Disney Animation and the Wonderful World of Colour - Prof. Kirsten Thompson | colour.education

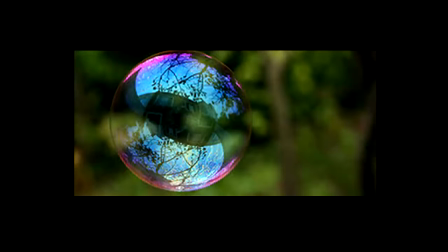(21:14)
The bubble is a liminal, temporal and spatial figure. It is a palosal or thin diaphanous surface of colour with an iridescent sheen, suspended between atmospheric air and the air within it.
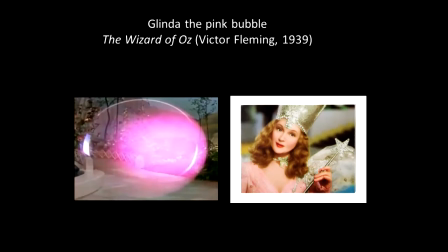(21:30)
As colour was, for Goethe, a bubble, the bubble is a boundary condition of inside and outside. Like the arrival of Glinda the Good Witch as a bubble of pure pink, who becomes the pinky goodness of whiteness in The Wizard of Oz.
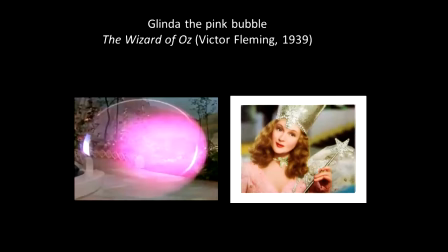(21:47)
A bubble can also be a colour skin, and here I'm meaning that in several resonances, an example of the type of light condition that Goethe wrote about, where colour is produced by passing through a light transmitting or transparent body,
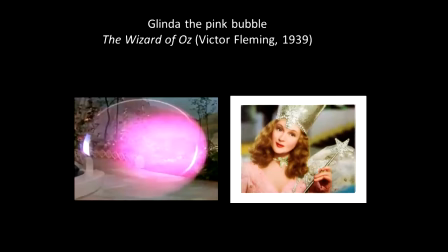(22:02)
such as atmospheric haze, water or glass. Sam Raimi's Oz, the Great and the Powerful,
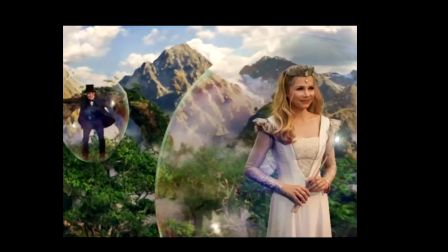(22:09)
also emphasizes the mobile and fugitive nature of the digital bubble in a world in which luminosity and color populate the surfaces of the Emerald City.
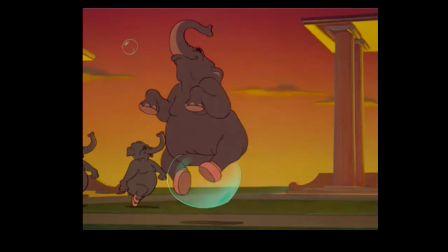(22:20)
Bubbles foreground animation's magical capacity to violate physical laws of space, weight, and gravity. In the dance of the hours sequence, elephants can be lifted up by bubbles and blown about by the wind. Part of the fascination of the bubble is its structural and temporal evanescence.
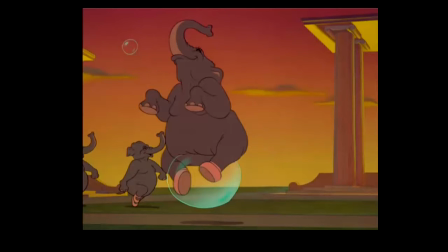(22:40)
The iridescent surface, say, of a soap bubble, or here, chocolate bubble,
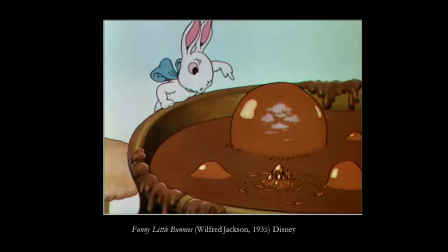(22:45)
is only possible for a brief period before it snaps or is popped, prompting in us wonder at its fragility and suspense in anticipation of that inevitable pop. The bubble carries our breath encased in it, separated from our bodies,
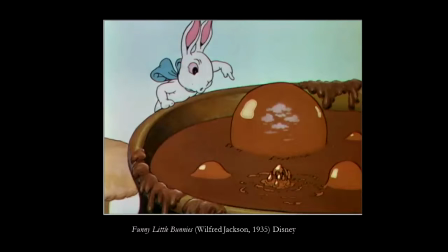(23:03)
yet made continuous through the zone between our eyes and the bubble as we watch it float away, which we might think of as becoming animated by our anticipation, our desire, our suspense. So the luminosity, the colour,
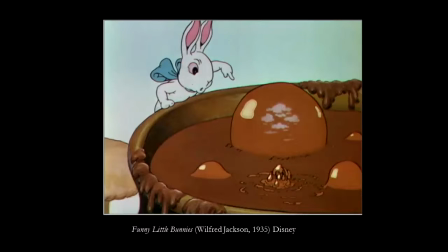(23:20)
the delicate transitory nature of the bubble foreground would have been illustrating in these remarks on animation's aesthetics and formal characteristics. That is, it materialises in exquisitely delicate form, the nostalgic,
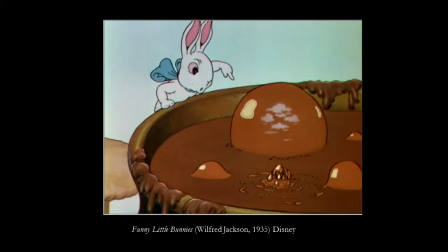(23:33)
fuzzy and fleeting dimensions which form a centre stage in the show itself, to which I'll now turn.
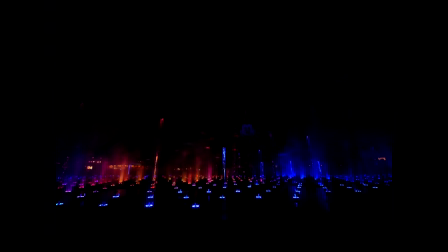(23:43)
The show was made for $75 million, took about five years to plan, it was partly done to revive the struggling California adventure theme parks. It's a half-hour show that's shown in the evening. You can go to it at the end of your day at Disneyland or at the California parks.
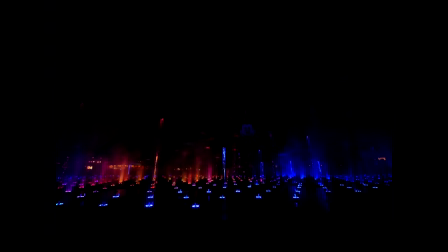(24:03)
And like the fireworks show at the Sleeping Beauty Castle, its objective was consumerist to keep you in the park as long as possible, to keep spending money, to spend your entire day there. What it is is it projects sequences from some of Disney's best-known classical
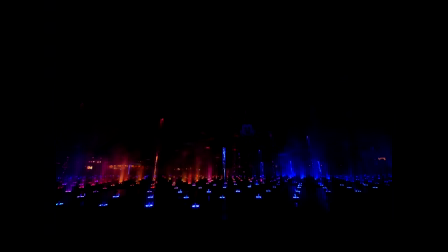(24:21)
and contemporary animated films and some live-action films on ephemeral materials, bubbles, water spray, fog and light, produced by nearly 1,200 fountains, alternating with lasers and jets of fire.
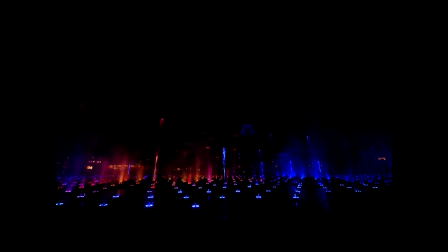(24:36)
And I just want to play a little sequence of it for you so you can get a sense of the show, we'll see how we go for the time, sorry about that, and this is how the show starts off.
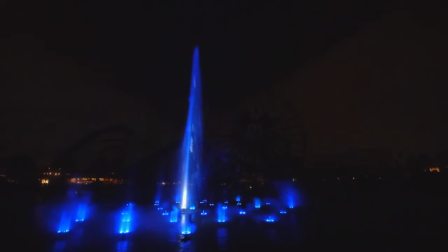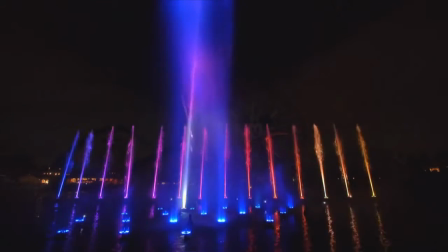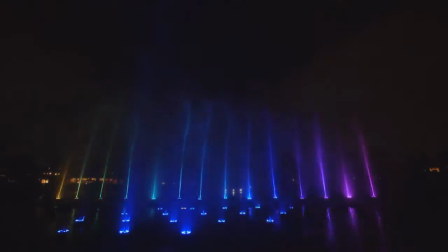(25:05)
My apologies the camera was covered and